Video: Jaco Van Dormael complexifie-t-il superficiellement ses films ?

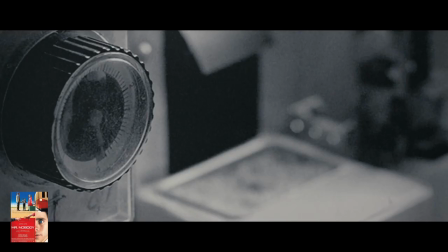En ayant décortiqué tout ça, on se rend compte que l'utilisation d'un narrateur non fiable a une double utilité chez l'un normal
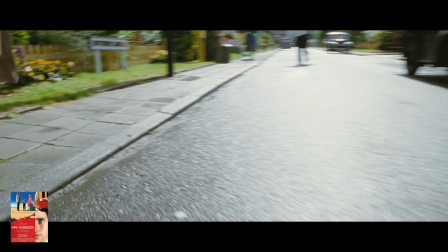lorsque celui ci est un menteur il s'en sert comme dans un thriller pour faire un retournement de situation comme dans total hero ou mister nobody et lorsque celui
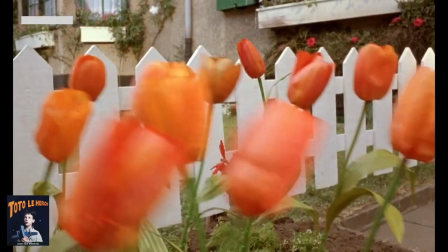ci est naïf ils l'utilisent pour développer un univers poétique et un point de vue décalé sur le monde l'un a donc un but d'efficacité
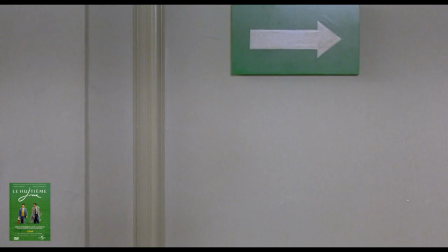scénaristique et l'autre est une approche artistique dans les deux cas ils vont nous guider à travers le film,
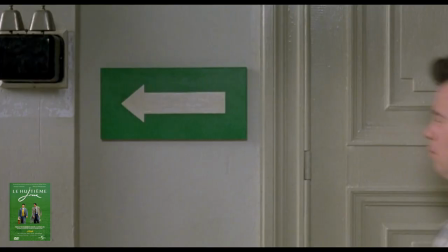mais également nous égarer.
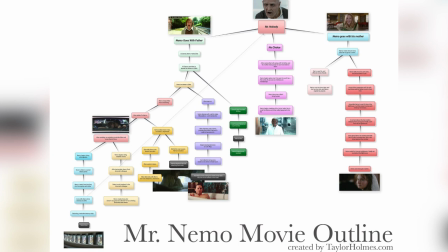Conscient de la structure complexe de ces scénarios et du manque de fiabilité de ces narrateurs, Van Dormaal a tout de même mis en place plusieurs éléments pour nous aider à nous repérer. Alors on dit merci qui ? Merci Jacques... On dit merci Jaco ! Le principal et le plus flagrant est l'utilisation de la couleur.
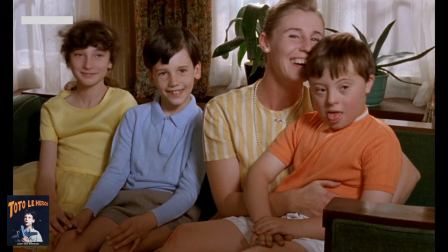Avec semble-t-il un petit kiff pour le jaune. Dans Toto le héros, la soeur de Thomas est principalement habillée en jaune à plusieurs moments du film.
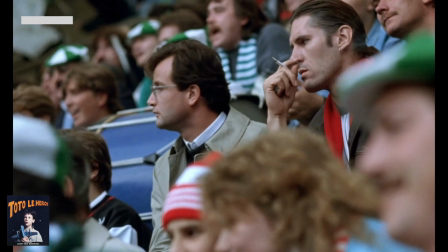Ce choix simple et efficace nous permet de facilement comprendre l'état de Thomas adulte
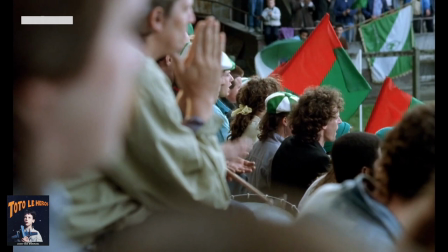lorsqu'il voit une femme au stade qui pourrait ressembler à une version adulte de sa sœur décédée.
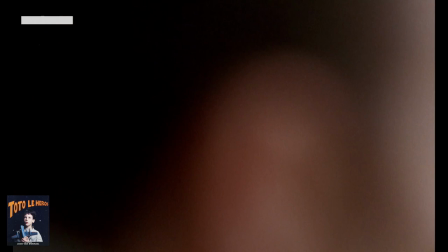Alors qu'on ne la voit que de dos, le vêtement jaune qu'elle porte nous permet de faire directement le lien avec la sœur et donc de comprendre la réaction de Thomas.
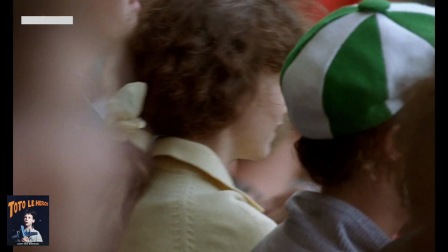Pour faciliter encore plus la compréhension de ce moment, Jacques Van Dormaal va alterner la comédienne le temps d'un plan,
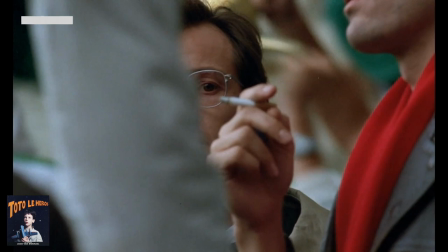passant de Sandrine Blanck, qui joue Alice, la sœur de Thomas, pour ensuite revenir sur Mireille Perrier, qui joue Evelyne, la femme à qui aurait pu ressembler Alice si elle était devenue adulte.
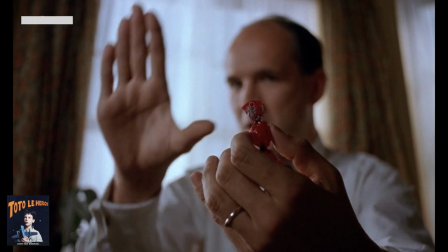Plus discrètement, le rouge sera rattaché au père, notamment à travers la couleur des bonbons qu'il mange et offre à ses enfants.
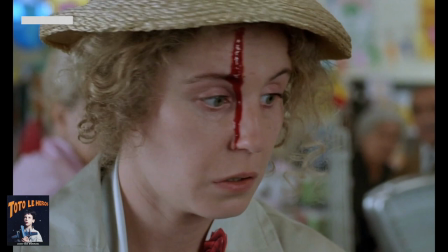Dès lors, alors que celui-ci a disparu en mer et qu'on attend des nouvelles des secours,
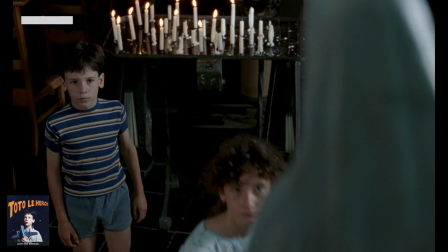on peut voir dans le sang qui coule sur le front de la mer au magasin une manière symbolique de confirmer le décès du père,
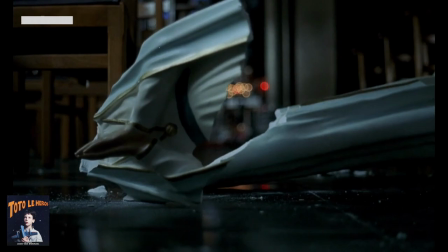notamment aux yeux des enfants qui iront par la suite vandaliser la statue de la Vierge à l'église.
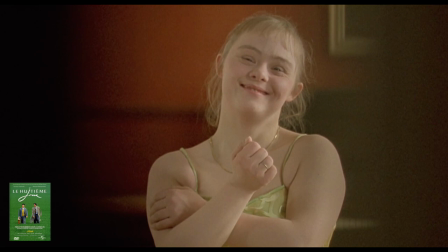Pour revenir au jaune, on le retrouve aussi dans le huitième jour. C'est la couleur qui est associée à Georges.
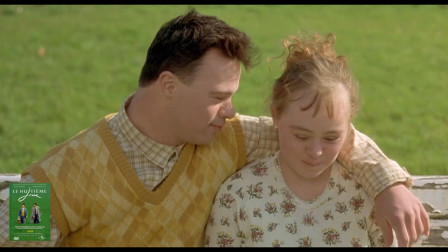Présente sur ses vêtements, elle domine aussi l'étalonnage de ses séquences qui tendent vers des couleurs plus chaudes, à l'inverse des séquences d'Harry qui sont dominées par des tons froids.
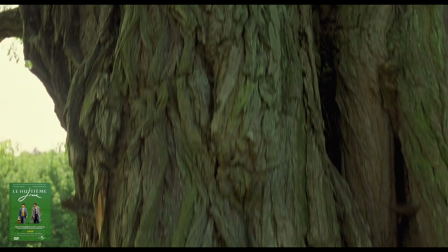Cet étalonnage évoluera au fil du film, à mesure que la relation entre Harry et Georges se renforcera.
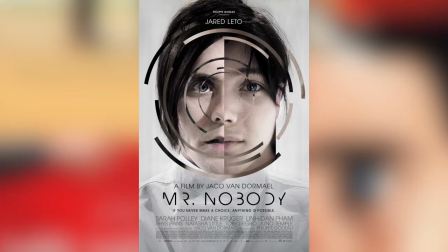Alors, on arrive maintenant au gros morceau qu'est Mister Monobody.
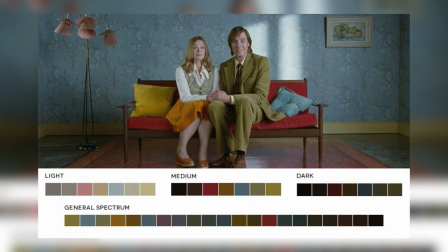Composé d'une dizaine de timelines différentes, racontées de manière éclatée où chacune s'entremêle,
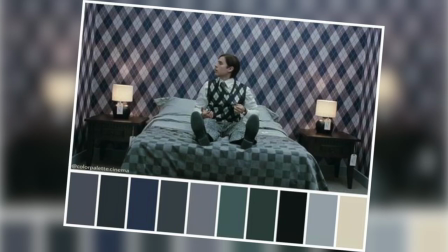il était plus que capital d'établir un code de couleur immédiatement identifiable pour que le spectateur sache dans quelle histoire il se trouve.
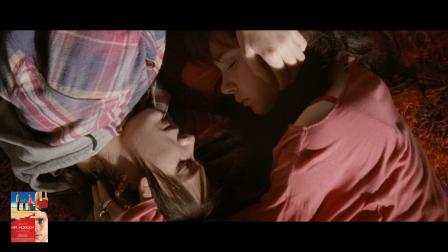Les différentes vies que mène Némo NoBody étant principalement définies par trois relations amoureuses différentes, chacune de ces relations va avoir droit à sa couleur.
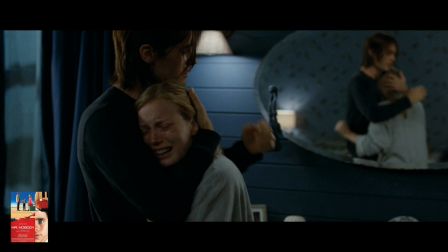Le rouge de la passion avec Anna, le jaune de la raison avec Jeanne, le bleu de la dépression avec Élise.
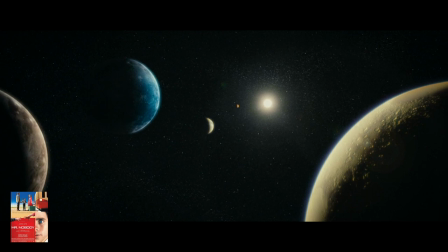Cela dit, le film a également lieu à plusieurs étapes de la vie de Nemo et il est important de pouvoir identifier ces étapes.
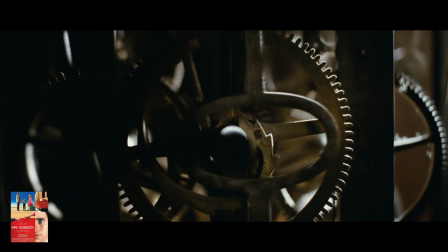Pour ce faire, Jaco a choisi d'associer les couleurs à la thématique du film, le choix.
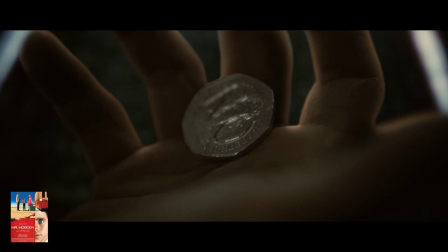Ainsi, au fur et à mesure que Nemo va faire des choix qui vont l'emmener vers une vie plutôt qu'une autre, certaines couleurs vont disparaître.
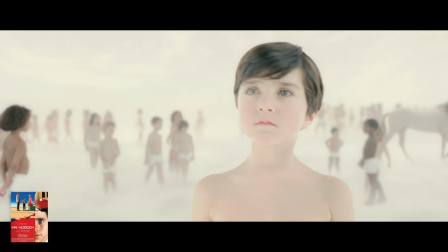Les limbes dans lesquelles il se trouve avant de naître sont entièrement blanches, signifiant que tout est encore possible.
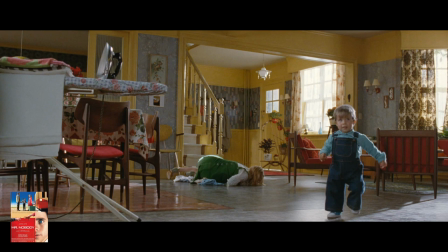Ensuite, son enfant sera particulièrement coloré, montrant qu'à cet âge, un grand nombre de possibilités existent encore.
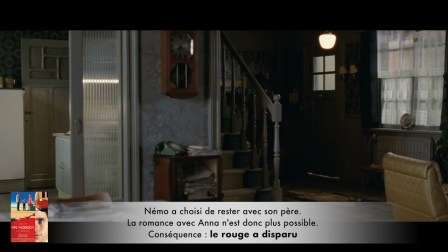Puis, au cours de son adolescence et en fonction de la fille qu'il va choisir, certaines couleurs vont prendre l'ascendant sur d'autres et devenir plus dominantes à l'âge adulte.
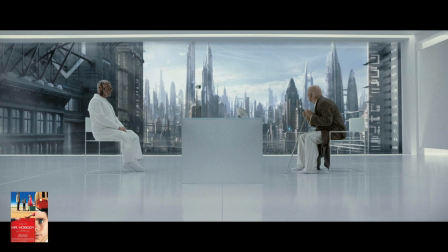Finalement, le blanc sera de nouveau omniprésent lorsque Nemo sera vieux. Et là, on peut y voir deux interprétations possibles, non exclusives.
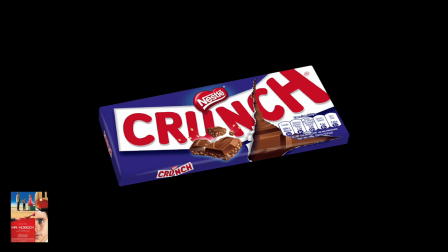La première étant que vu que l'on approche du Big Crunch, euh non, pas celui-là,
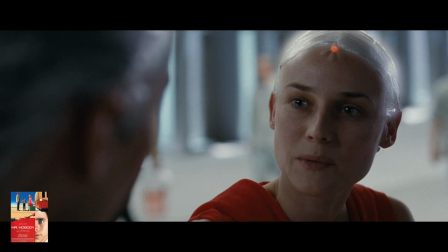et que selon Anna, cela va nous permettre un tour gratuit, toutes les possibilités s'offrent à nouveau à Nemo.
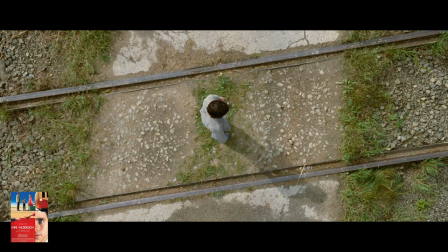Une deuxième interprétation est qu'étant le narrateur de l'histoire qui nous révélera que tout ceci ne se passe que dans la tête d'un enfant de 9 ans et que donc il n'est pas réel,
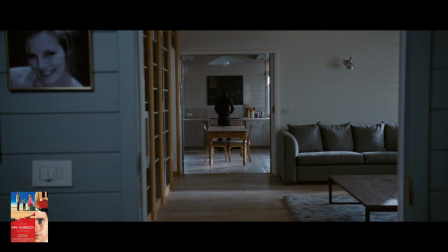toutes les possibilités s'offrent encore à Nemo tant qu'il n'a pas choisi.
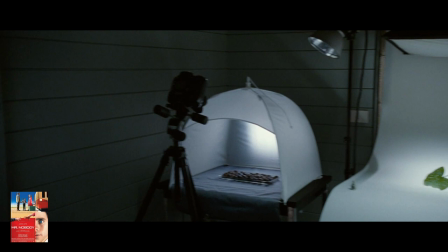En plus de la couleur, Van Dormaal va également adopter une réalisation différente en fonction de la vie qui est montrée.
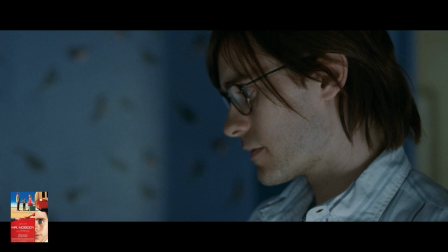La vie avec Ellie sera principalement filmée caméra à l'épaule et composée de champ contre champ où le partenaire est flou de manière à accentuer la distance.
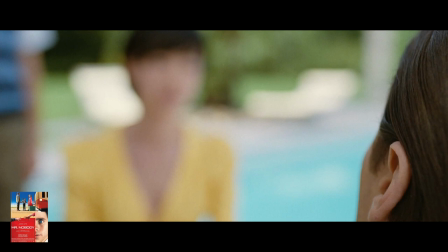La vie avec Jeanne reposera quant à elle sur le hors champ pour renforcer l'état du personnage qui ne prête pas attention à ce qui se passe.
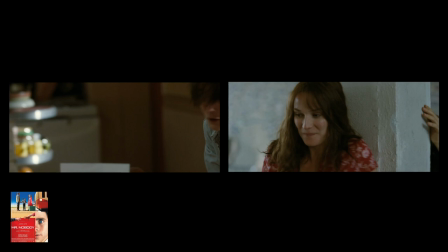Tandis que la vie avec Anna sera pensée en miroir de la relation adolescente,
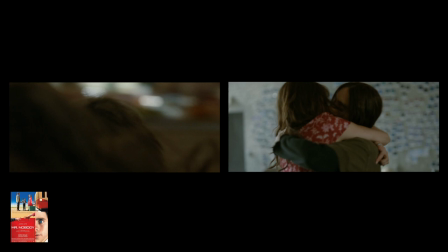utilisant les mêmes plans et les imbriquant les uns dans les autres, pour appuyer la continuité et la répétition de la romance.
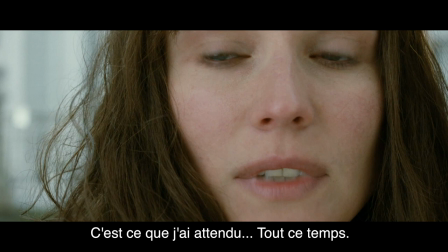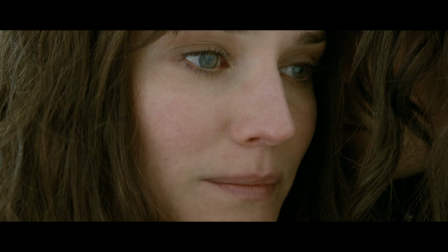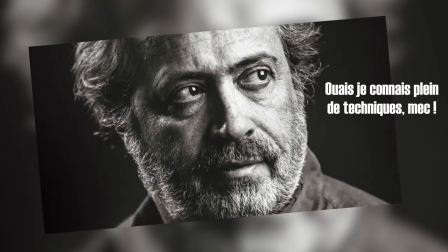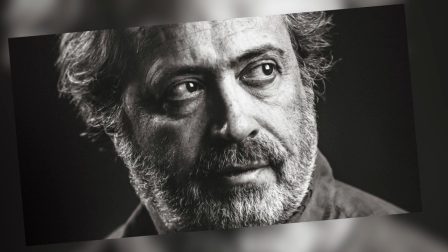Une autre technique mise en place par Van Dormaal, et qui fait suite à la manière dont la réalisation est pensée pour la relation entre Anna et Nemo,
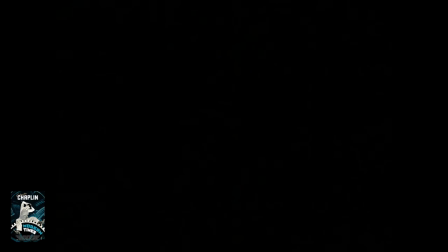est celle du montage parallèle entre deux séries disjointes de plans.
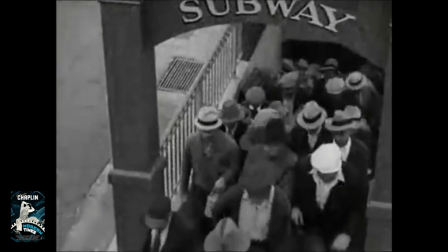En d'autres termes, ce sont des plans qui diffèrent par le lieu et ou le temps que l'on place successivement en montage pour créer un rapprochement symbolique.
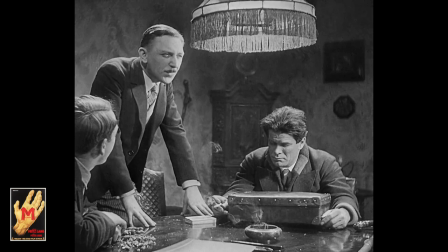Cette façon de monter s'oppose au montage alterné qui lui juxtapose des plans qui diffèrent par le lieu mais qui suggèrent une continuité temporelle de la séquence.
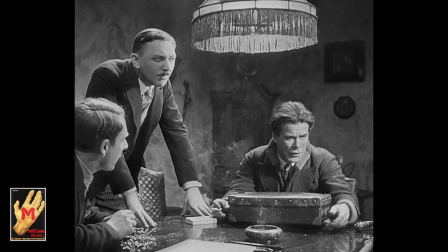Et si l'âge vous est perdu, rassurez-vous, je vais mettre tout ça en image pour que ce soit plus clair.
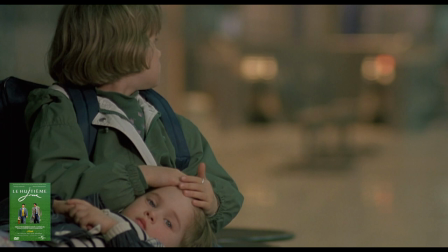Commençons par le montage alterné que l'on retrouve à peu près dans tous les films.
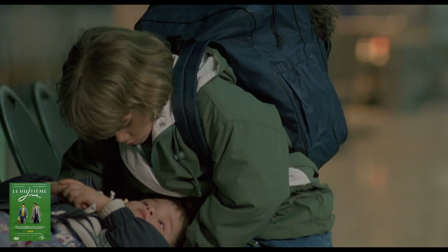Dans cet extrait du huitième jour, Harry doit aller chercher ses filles à la gare, mais celui-ci pris par son travail avait oublié.
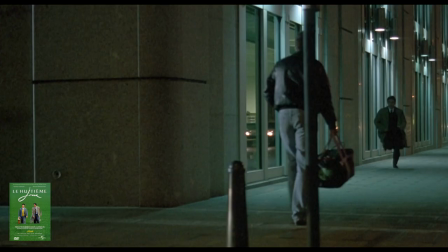On voit alors en alternance des plans des enfants qui attendent à la gare et regardent pour prendre un train qui les amènerait chez leur mère d'un côté,
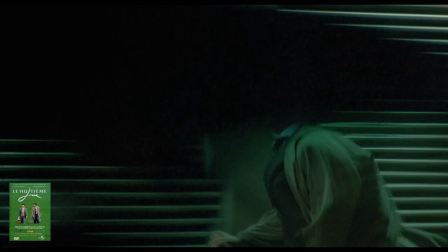et de l'autre, Harry qui se dépêche pour rattraper en retard. La scène se conclut avec les filles qui prennent le train et l'arrivée de Harry juste après le départ de celui-ci.
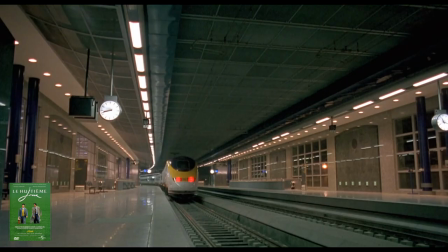C'est donc une manière classique de construire une scène pour y amener un peu de tension et impliquer le spectateur, celui-ci espérant qu'Harry arrive à temps. Dans le montage parallèle, la logique est tout autre. Reprenons l'exemple de Mr. Nobody.
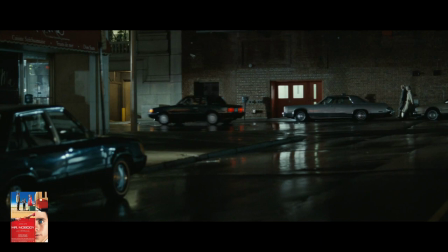Plus tôt dans le film, nous avons découvert la passion amoureuse qui animait Nemo et Anna dans leur adolescence et qui a pris fin lorsque Anna et son père ont déménagé à New York.
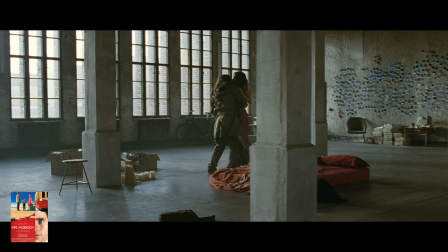Dans une version où Nemo retrouve Anna à l'âge adulte, ceux-ci vont reprendre leur passion là où elle s'était arrêtée.
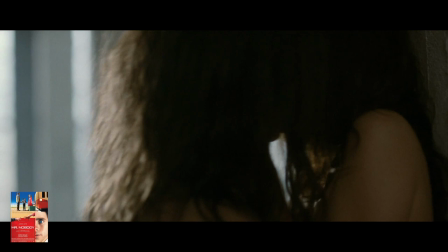Pour marquer cette continuité,
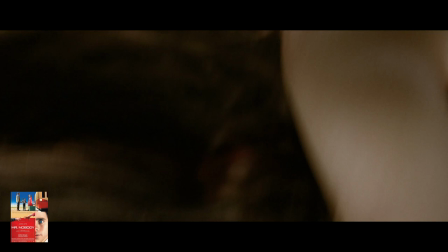Van Der Maal va associer au montage des plans du couple adulte et des plans du couple ado avec une classe et une fluidité qui forcent le respect et ajoutent à la magie du film.
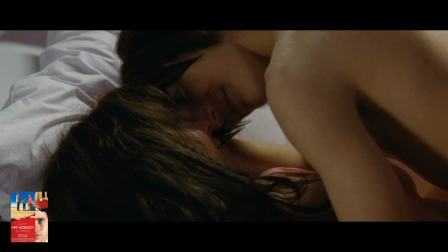On peut également prendre un autre exemple, venant cette fois de Toto le héros.
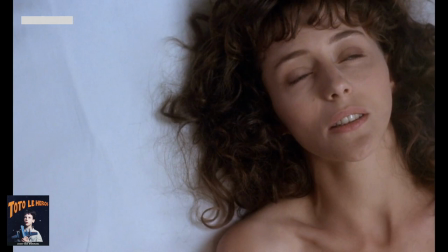Le film nous est raconté par Thomas Vieux et est construit d'un ensemble de souvenirs de celui-ci enfant et adulte.
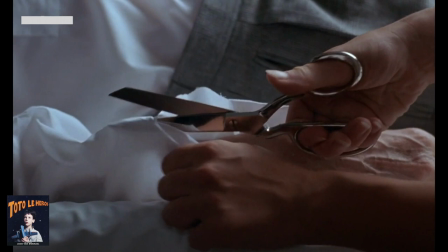Ces différents souvenirs sont là pour faire comprendre aux spectateurs les raisons pour lesquelles Thomas veut tuer Alfred. Une de ces raisons est que celui-ci lui a pris Evelyne.
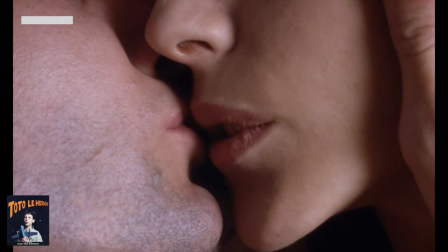Grâce à ce montage parallèle, on ressent la mélancolie de Thomas Vieux, ses regrets ainsi que le poids de l'absence d'Evelyne.
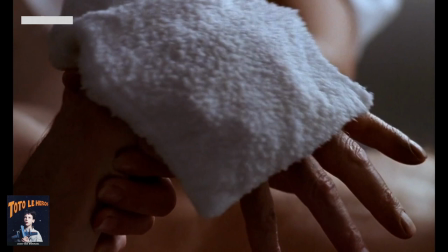Aux caresses de celle-ci sur le lit, se substitue aujourd'hui celle d'une infirmière anonyme.
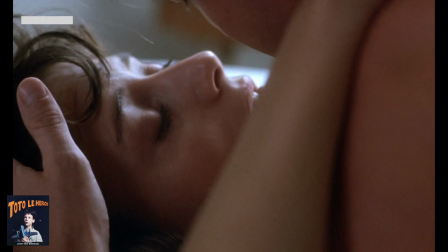Ce type de raccord créé par le montage parallèle et déjà pensé, contrairement à ce que son nom pourrait le supposer,
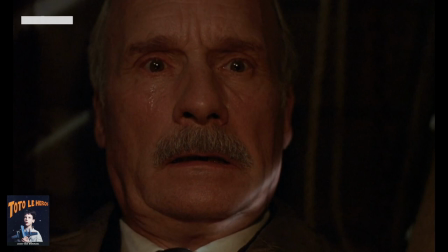à l'écriture et non à la table de montage, est clairement destiné à souligner une analogie entre deux situations,
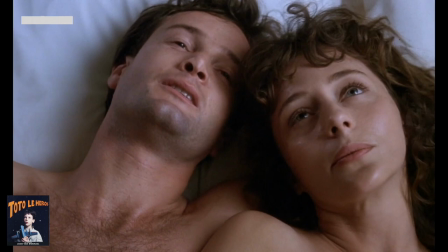mais également une différence. En l'occurrence, les sentiments restent, mais le temps a passé.
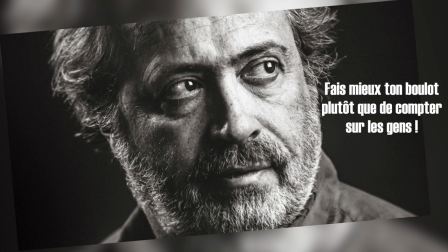Voilà, je pense qu'on a fait le tour des éléments liés à la narration chez Jacob Van Dormal, mais je compte sur vous pour me dire ce que j'aurais pu oublier dans les commentaires.
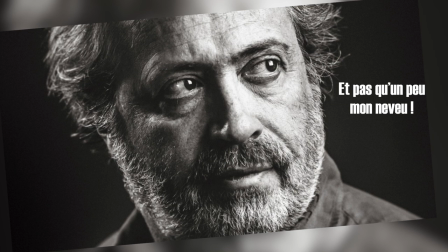On aurait pu également parler de la musique qui a une place très importante dans ces quatre films. Mais plus qu'être un élément qui permet de s'orienter dans la narration, celle-ci m'apparaît plutôt comme l'extension d'un lien affectif entre les personnages.